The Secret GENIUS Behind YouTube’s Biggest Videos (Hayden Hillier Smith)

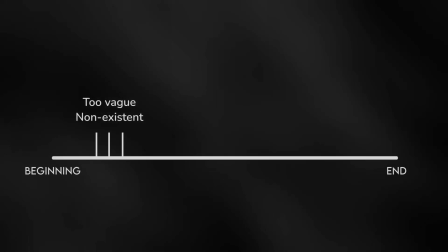(12:16)
And for many creators, the stakes are too vague or non-existent, meaning there's no real reason for viewers to stay engaged.
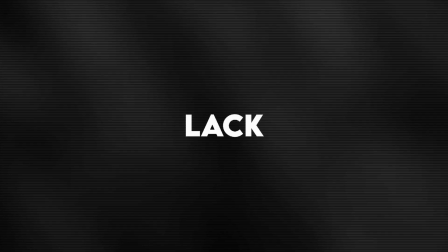(12:23)
Most videos fail to engage viewers because they lack a clear sense of tension. Think about it.
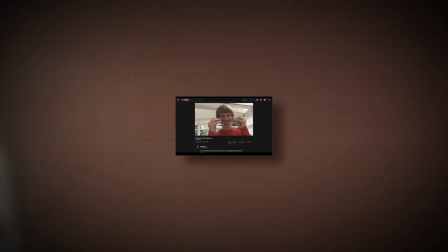(12:29)
If the audience doesn't know what's at risk or why the story matters, they won't feel invested.
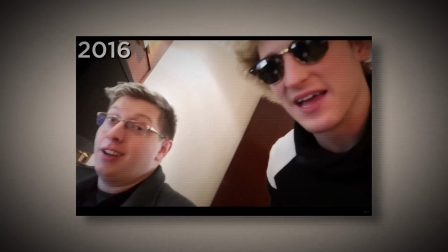(12:35)
So why should they waste their time on something that isn't worth it? Hayden knows that tension doesn't just come from what's happening, it comes from what could happen.
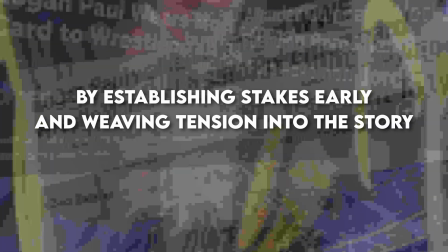(12:44)
By establishing stakes early and weaving tension into the story, it gives the audience something to root for or against.
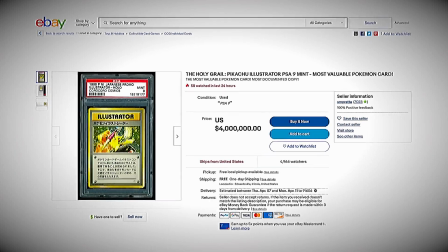(12:52)
With Logan Paul's Pokemon card video, within seconds Hayden establishes the stakes.
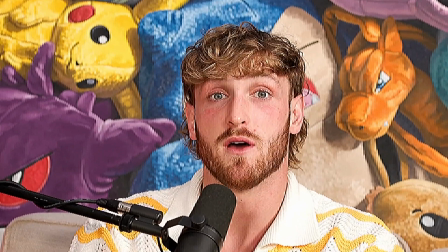(12:57)
Logan is hunting for one of the rarest cards in the world, but no one knows how many copies are left, including Logan.
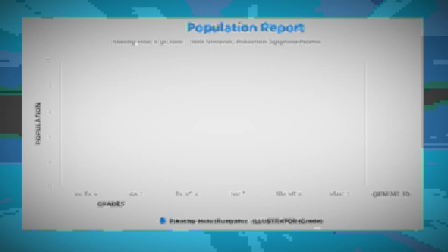(13:03) No one knows.
That single line creates a powerful curiosity gap. Will Logan find it?
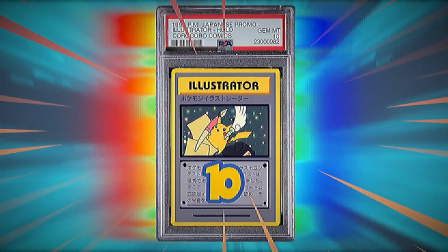(13:09)
What if he doesn't? So Hayden has nailed down how to introduce and escalate tension, but he does it by using two powerful techniques.
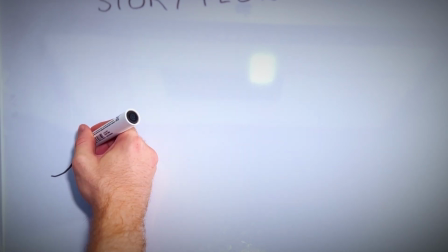(13:17)
Firstly, creating curiosity gaps. A curiosity gap is an open question that keeps viewers guessing.
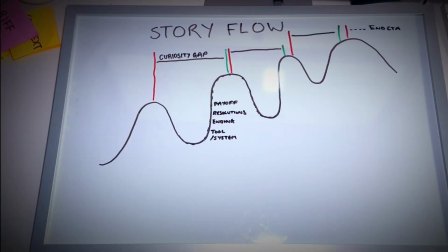(13:23)
Hayden uses these gaps to leave viewers hanging just enough to keep them watching.
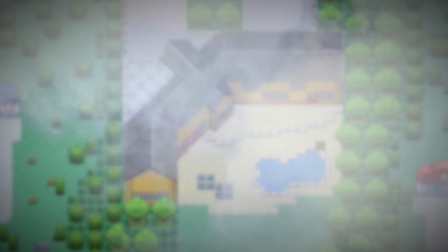(13:28) In the Pokemon card video, Hayden teases the audience by using a clip of Logan saying,
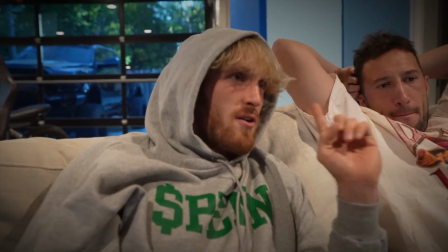(13:33) I may have an opportunity to purchase the one and only PSA 10 Pikachu illustrator in the world.
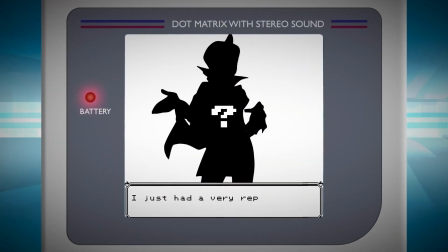(13:38)
That mystery drives the viewer to stay until the end for the answer, to find out whether Logan can actually get his hands on one and the means he has to go through to get it.
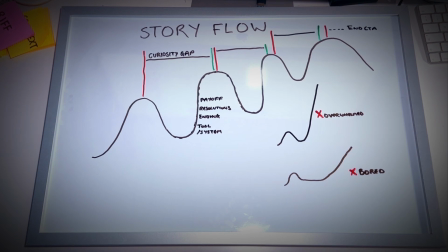(13:47)
Hayden strategically reveals information bit by bit, keeping the audience engaged without overwhelming them.
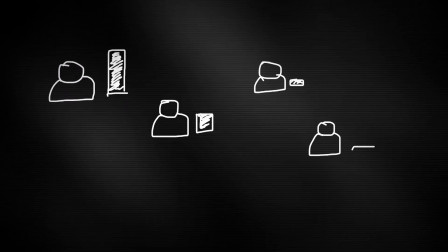(13:53)
But tension also comes from the dynamics between characters or elements in the video.
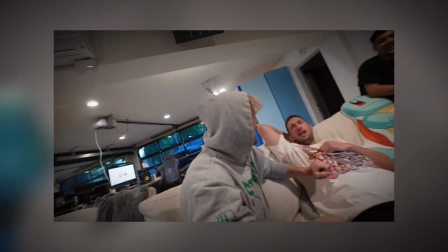(13:58)
Hayden amplifies these moments to make the stakes feel bigger.
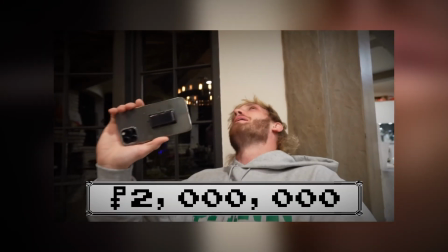(14:02)
For example, when Logan negotiates to buy the card, the scene actually lasted over an hour when shooting,
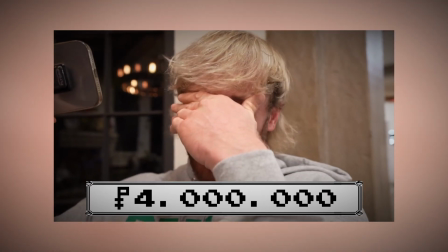(14:07)
but Hayden just uses key moments to create hesitation, doubt, or uncertainty to build tension, and the edited scene is just under 1 minute.
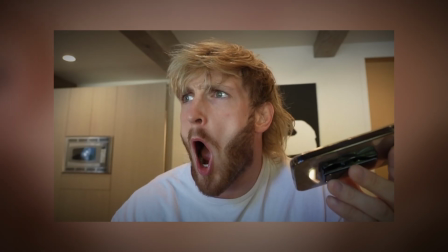(14:16)
You only need to represent the feeling of the experience, not the whole experience.
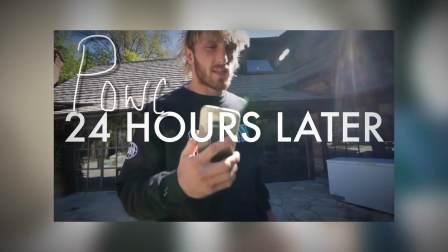(14:21)
But this is when power dynamics come into play.
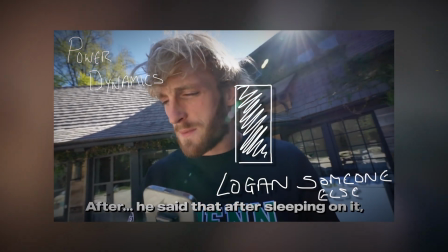(14:23)
There are points in the video where Logan has all the power, but that power dynamic can change within a sentence, putting the power into someone else's hands.
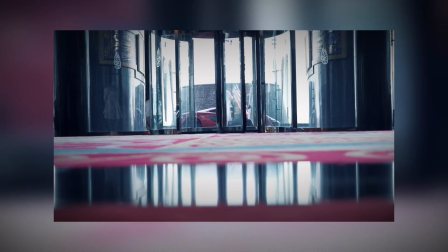(14:32)
But Hayden is careful not to over-edit.
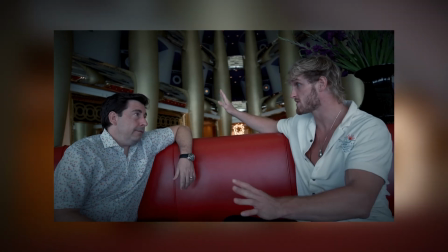(14:34)
He balances high energy scenes with slower moments, ensuring the pacing feels natural to prevent viewer fatigue. allow intention to build over time.
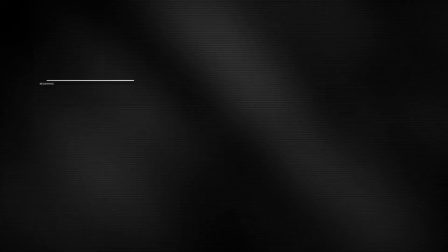(14:43)
So why does this work? Well, stakes give viewers a reason to care, curiosity gaps keep them guessing,
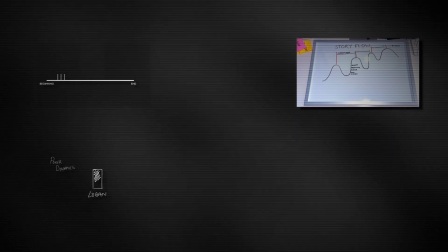(14:49)
power dynamics add unpredictability, and pacing ensures they don't feel overwhelmed.
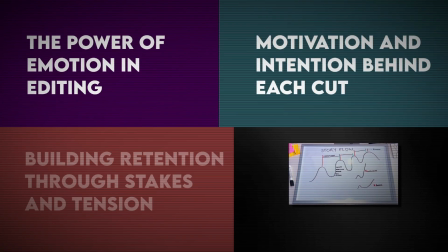(14:54)
But one of the biggest mistakes creators make is just chasing editing trends.
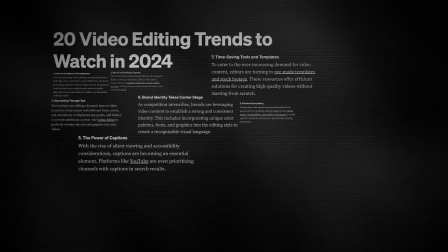(14:58)
While it's tempting to jump on every new trend to stay relevant, the problem with trend-locked editing is that it only keeps your video relevant for as long as the trend lasts.
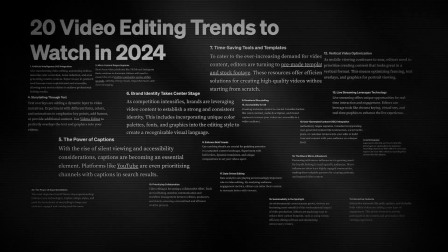(15:07)
The second that trend fades, so does the shelf life of the video. So how do you make edits that last?
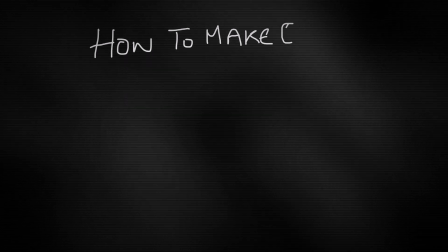(15:12)
How do you ensure your video remains relevant, watchable, and impactful years after it's uploaded?
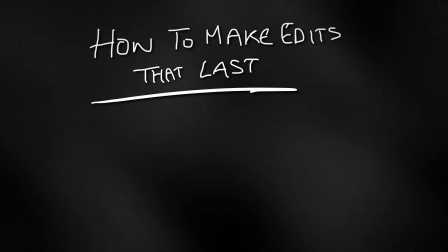(15:18)
Well, Hayden avoids this trap by focusing on two things. The first is timeless emotions.
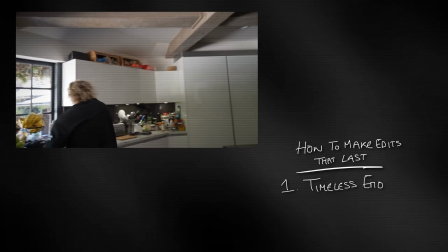(15:23)
Hayden taps into emotions, and emotions are evergreen. They never go out of fashion.
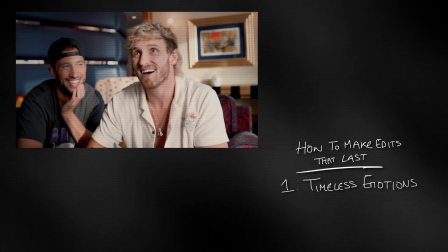(15:28)
This means his edits will always make viewers feel something meaningful. The second is universal stakes.
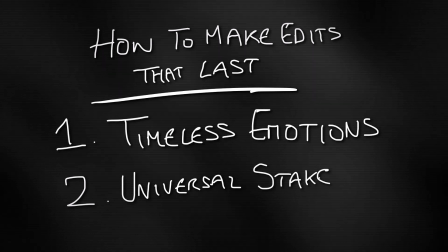(15:35)
He implements stakes that everyone can relate to, whether it's triumph, struggle, money, or doubt. Hayden's evergreen editing style isn't just about avoiding trends, it's about making videos that stand the test of time.
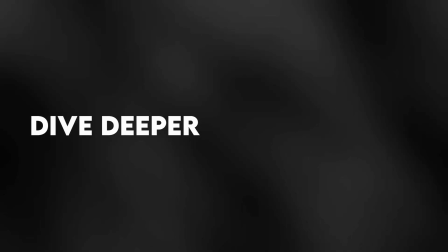(15:47)
But if you want to dive even deeper into how creators craft viral, rewatchable content, there's one method you need to know,
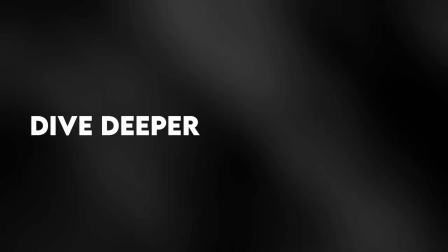(15:53)
and it's covered in this video that takes you through Zach Alsop's proven formula that helps him go viral every time.